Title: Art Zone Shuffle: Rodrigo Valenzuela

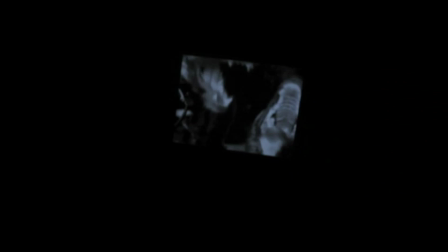0:08 I wanted to be a filmmaker since I was a kid. I guess I didn't have a camera, you know, in Chile it's not here that you send kids to art camp. Most of the time it's me with a small camera and a skateboard.
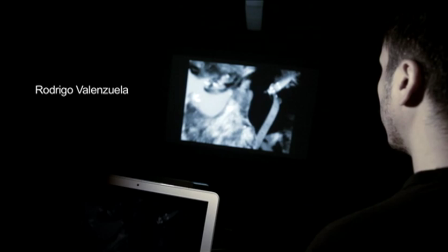0:19 I care about them technically, but mostly it's about like me using this device to understand a subject. And I understand in such a way that can become an art piece. I was born and raised in Chile, in Santiago. When I was in college, and the third year of college or something like that, one of my friends had a camera, and then I started borrowing it.
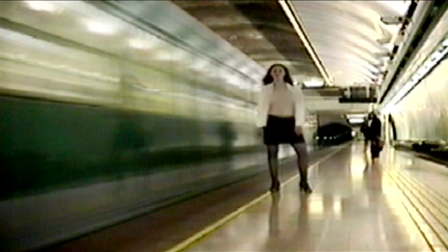0:44 One of the videos I made that year, it's got a big award. And that encouraged me a lot, because I thought that like, oh, well, every single time when I make a movie, I'm going to win. Like I said, I wasn't being really realistic. Then I started getting rejected more and more, and then I decided to leave the country.
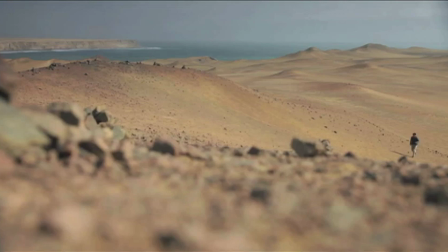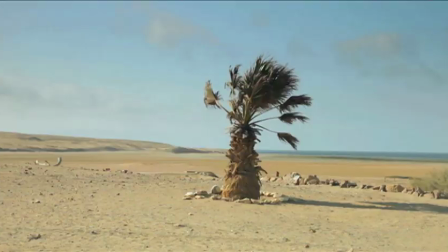I moved to USA with $60. I start putting ads in crack lists, I will teach you Spanish and I'm going to clean your house, I will just mop your floors.
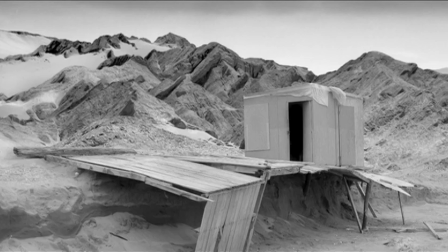1:19 And then suddenly I got a job, like I get paid eight bucks an hour to mop the floor in a construction site.
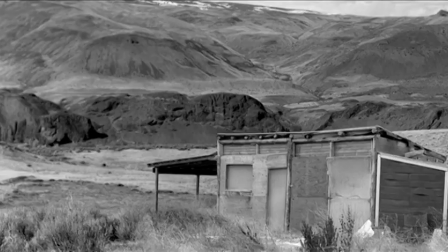1:25 And I did it for like six months.
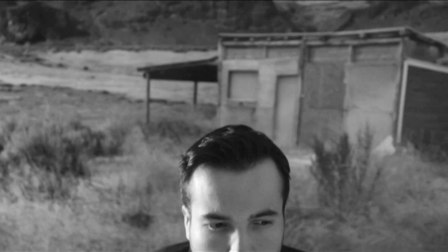1:30 Shooting video photography is for me documentation.
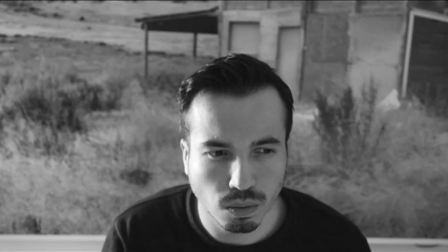1:33 I collect this as information and then that information is going to get redistributed in some way that I can be creative.
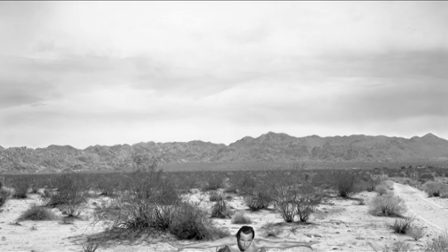1:43 But a lot of the time I don't plan the shots. That's why in a lot of my photography I am in the shot,
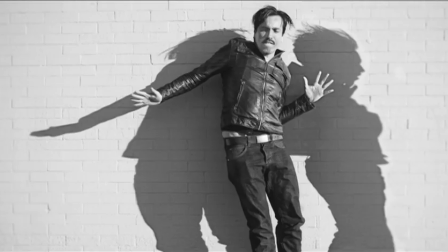1:49 because I just put the camera in a tripod or I ask somebody that I'm working with, I was like, can you take a picture of me doing this? It's because if I couldn't have been in that spot at that moment, I couldn't have had the idea.
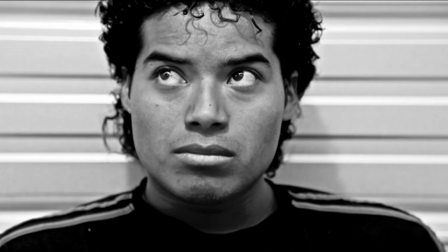2:04 Diamond Box is a documentary. I went every day to Home Depot to pick up workers and I brought them to my studio and I interviewed them for hours.
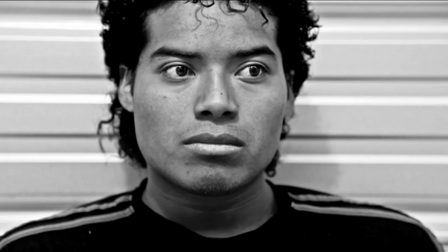2:13 I could pay them by the hour and just like keep them there as long as they wanted.
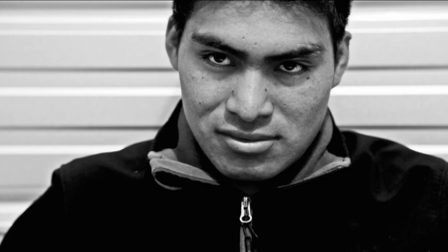2:18 But what I was after is after my own story. So like I was in their shoes like three years ago I was waiting for jobs at Home Depot. A lot of the work is done by doing it. I can't show up with a plan. I don't storyboard.
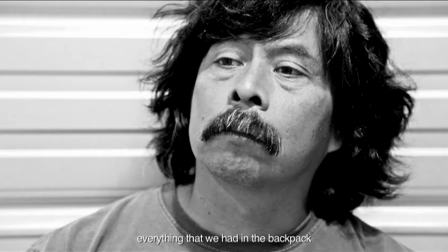2:33 so within the image there are going to be gestures that I discovered, you know, you move the hand in such a way, you know.
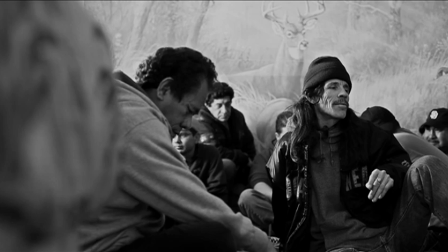2:39 Sometimes I wanted to make an interview, but then I realized that that person was so much more interesting when it was quiet. Almost editing is more the process for me of writing and the process of creation. When I finished that piece, I went to Chile and I was staying there for a month or so, and I made Marcha,
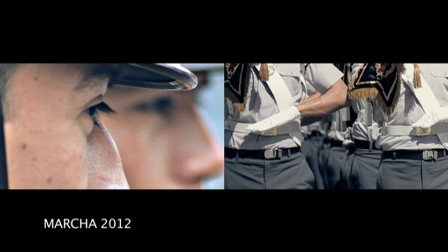2:58 which is about militaries rehearsing for a big parade. And originally I just went to shoot it because I thought they were cool.
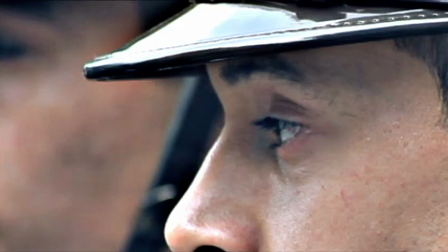3:06 But also I noticed that these guys have this worried face all the time. They have this uncertainty in their gaze.
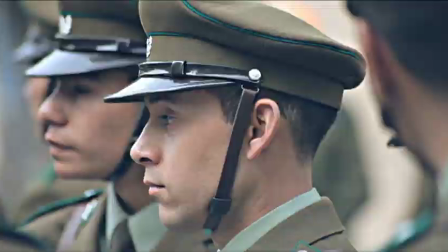3:13 And I'm trying to question the role of an institution in my own life. The gaze and their faces was the last thing to be absorbed.
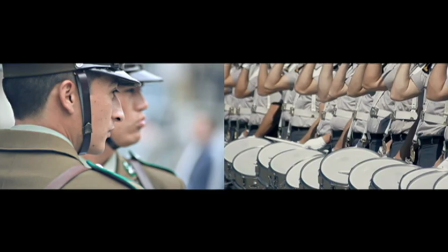3:20 Their whole body is marching in uniform to the rhythm of the institution.
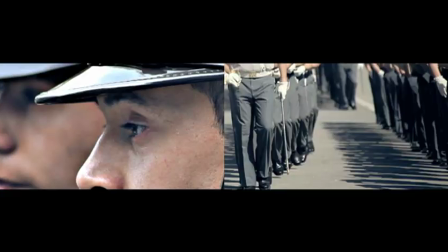3:25 So, I noticed if I could focus in the eyes, if I could focus in the little gesture that they do with their hands, they could become an individual. You could rescue their personality. I get my ideas from my personal experiences, and I'm being really self-critical about it.